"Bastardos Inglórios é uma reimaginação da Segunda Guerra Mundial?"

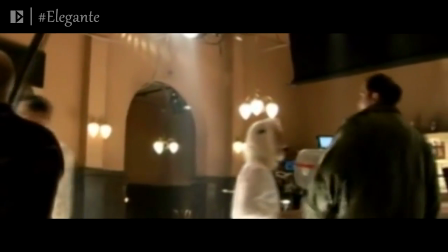[0:00]
Mais do que uma reimaginação do fim da Segunda Guerra Mundial, Bastardos Inglórios é um apanhado das características tradicionais tarantinescas,
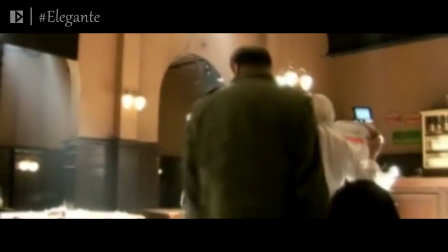[0:08]
talvez em seu auge, em uma história um tanto quanto metalinguística e nada em glória de um diretor bastardo.
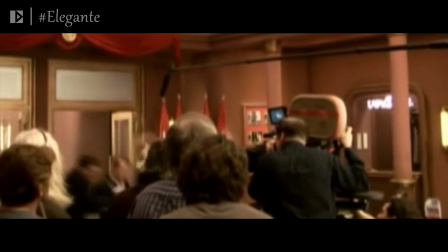[0:16]
Que Quentin Tarantino é audacioso, todo mundo sabe,
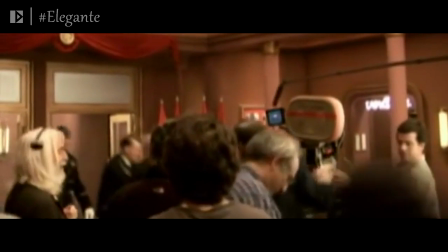[0:19]
mas quem imaginaria que o cineasta um dia cometeria o sacrilégio de deturpar acontecimentos reais?
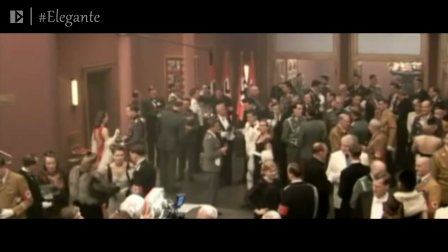[0:25]
Pior, a Segunda Guerra Mundial, um evento tão importante e considerado sagrado para os historiadores.
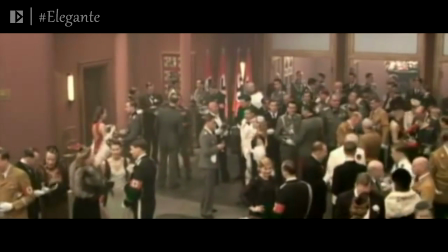[0:33]
Para alguns, isso é imperdoável, eu já acho louvável.
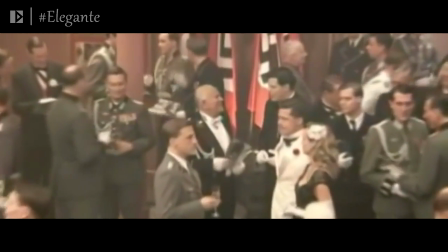[0:37]
Sobram filmes documentários que lidam com a realidade dos fatos, buscando remontar fenômenos históricos da maneira mais fiel possível.
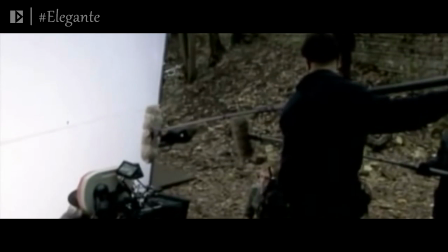[0:44]
Não precisamos de mais do mesmo. E outra, o que o Tarantino fez em Bastardos Inglórios é assumidamente em um universo alternativo.
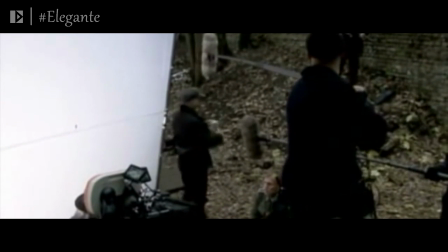[0:51]
Não precisamos nos esforçar tanto para notarmos que é uma realidade paralela, afinal, isso é ficção.
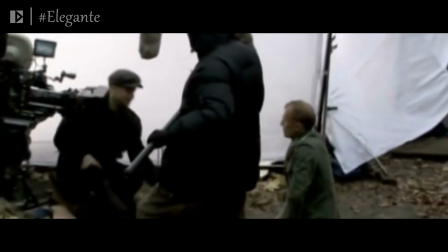[0:58]
Não tem a obrigatoriedade de seguir o que se encontra nos livros de história.
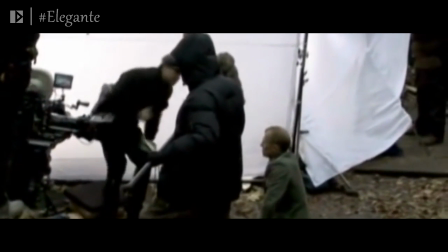[1:02]
Dito isso, Bastardos Inglórios não chega a ser a obra-prima que Brad Pitt, ao final da exibição, exclama, mas chega muito perto.
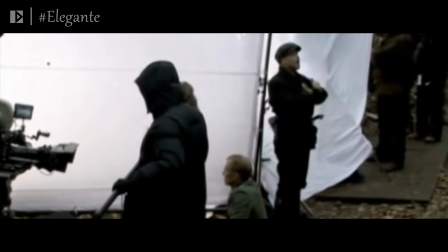[1:10]
Talvez para o cineasta seja, mas particularmente, acho seus primeiros filmes ainda insuperáveis.
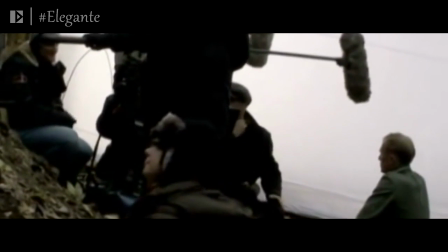[1:16]
De qualquer forma, Bastardos Inglórios não é um filme ruim, tão pouco mediano. é naturalmente excelente.
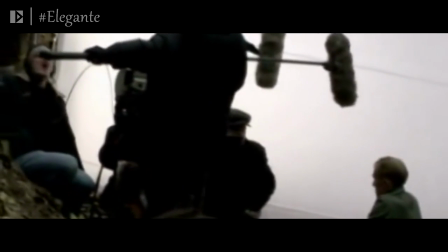[1:23]
Sem abandonar suas jamanjadas, mas não inadequadas, particularidades,
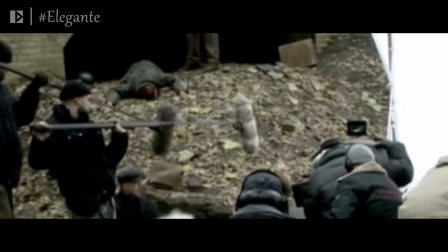[1:28]
Tarantino faz um exercício de criatividade com uma trama que se divide em cinco capítulos sobre três personagens díspares que, eventualmente, têm seus caminhos cruzados.
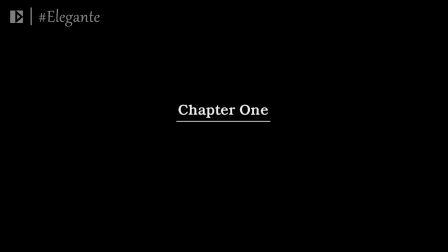[1:38]
Surpreendentemente seguindo uma história linear, ou quase isso, o primeiro capítulo, intitulado Era Uma Vez Numa França Ocupada Por Nazistas, se passa em 1941 e foca-se inteiramente na interação entre o coronel da SS,
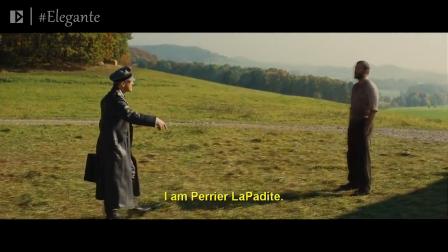[1:52]
Hans Landa, com o fazendeiro Perrier Lapadite, que adquire contornos de tensão à medida que a conversa progrede.
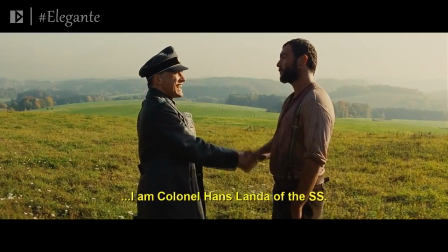[1:59]
Antes disso, é preciso comentar como a fotografia e a mise-en-scène são essenciais para a construção primorosa da cena.
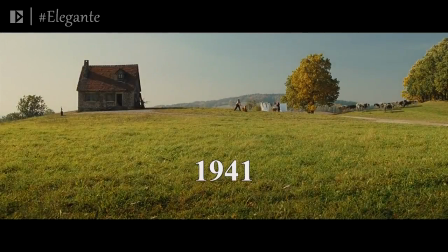[2:07]
O longa começa com uma bela paisagem, coloridamente agradável. O campo é uma metáfora clara à liberdade, e o clima é de paz.
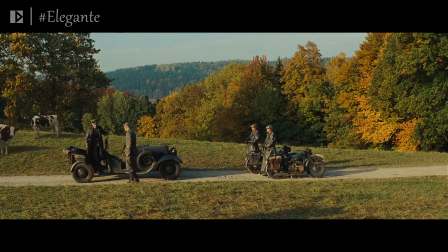[2:16]
Porém, quando os soldados chegam, automaticamente ficamos mais apreensivos, e a partir do momento em que a ação passa a se desenvolver dentro da casa,
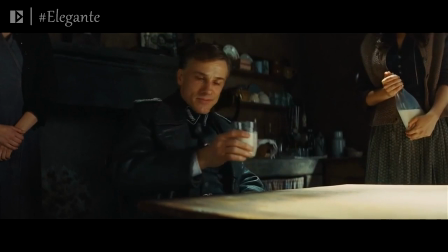[2:24]
a cena fica escura, claustrofóbica e intimidadora. Hans Landa, num tom absurdamente cordial e sempre muito educado,
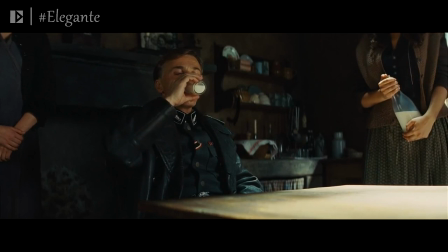[2:32]
deixa, primeiramente, o ambiente amigável, fazendo rodeios com seu jeito simpático e gentil,
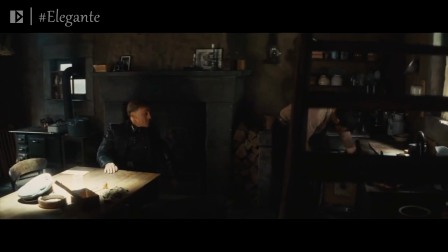[2:38]
para, posteriormente, interrogar um fazendeiro com o intuito de saber se ele abrigou ou não uma família de judeus que havia desaparecido há algum tempo.
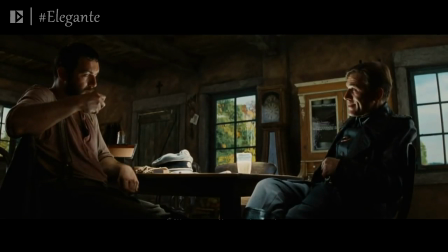[2:46]
Depois de um papo interessante, cujo tema são ratos e como se equiparam aos esquilos,
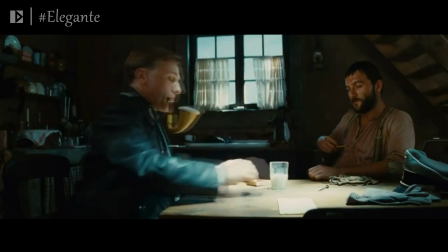[2:51]
Landa saca seu enorme cachimbo, numa óbvia demonstração de poder, já que o cachimbo de Lapadite é muito menor, e sem perder a compostura,
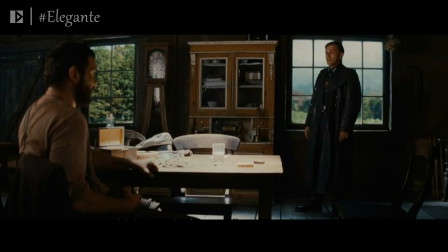[3:00]
ameaça indiretamente o fazendeiro e a sua família.
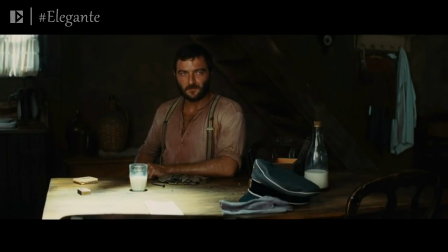[3:03]
A situação toda é muito dramática e até emocionante em seu desfecho, mérito principalmente das atuações magníficas.
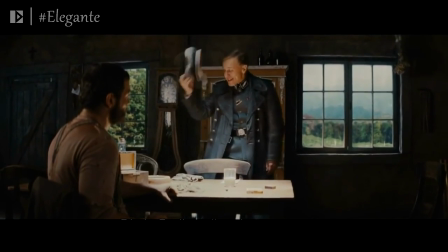[3:10]
No entanto, notavelmente, o dedo do diretor foi fundamental para a plasticidade da cena.
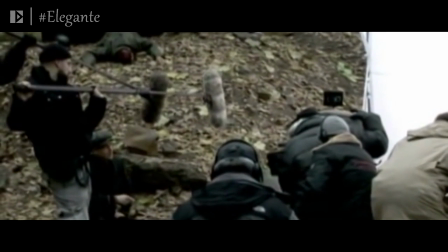[3:15]
Esse primeiro capítulo é importante por dois motivos.
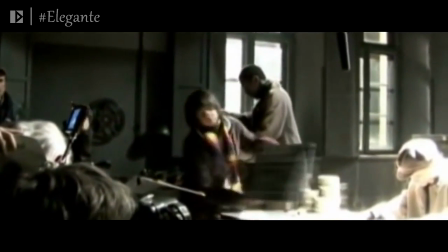[3:19]
Nos apresenta o vilão e demonstra como ele pode ser cativante por causa do seu jeito encantadoramente assustador e concede motivação para outra personagem central,
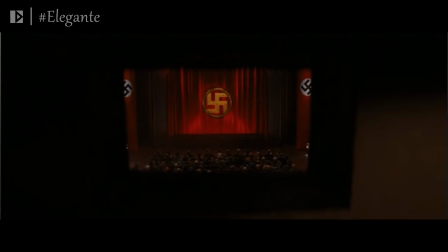[3:28]
Shoshana Dreyfus. Cabe dizer que Bastardos Inglórios não chega a ter protagonistas propriamente ditos,
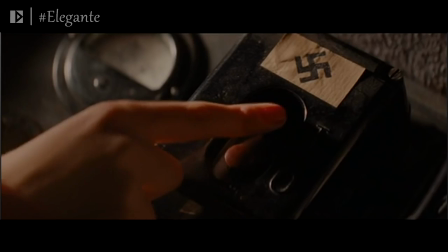[3:34]
mas sim personagens centrais que facilmente poderiam ser chamados de coadjuvantes da própria trama, Essa sim, a verdadeira protagonista.
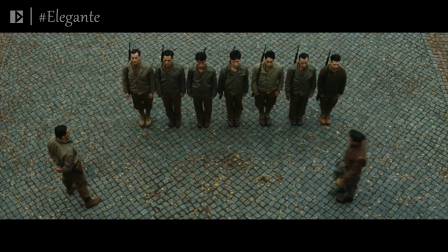[3:43]
Já o segundo capítulo, situado na primavera de 1944 e que leva o nome do próprio filme, é responsável por introduzir o conceito dos bastardos em glórios. O primeiro-tenente, Aldo Raine,
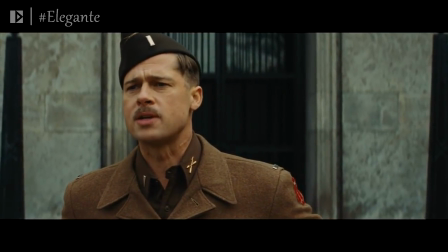[3:54]
é um desses personagens centrais e fica encarregado da tarefa de selecionar uma equipe
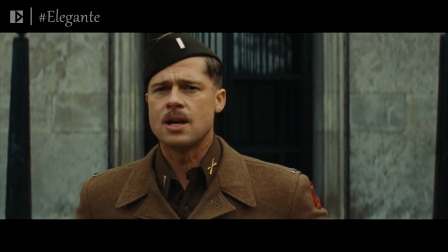[3:58]
de oito soldados judeo-americanos para uma missão atrás das linhas inimigas,
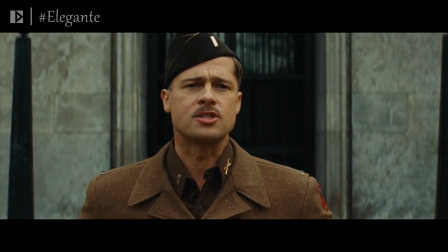[4:03]
que consiste em aterrorizar os soldados alemães.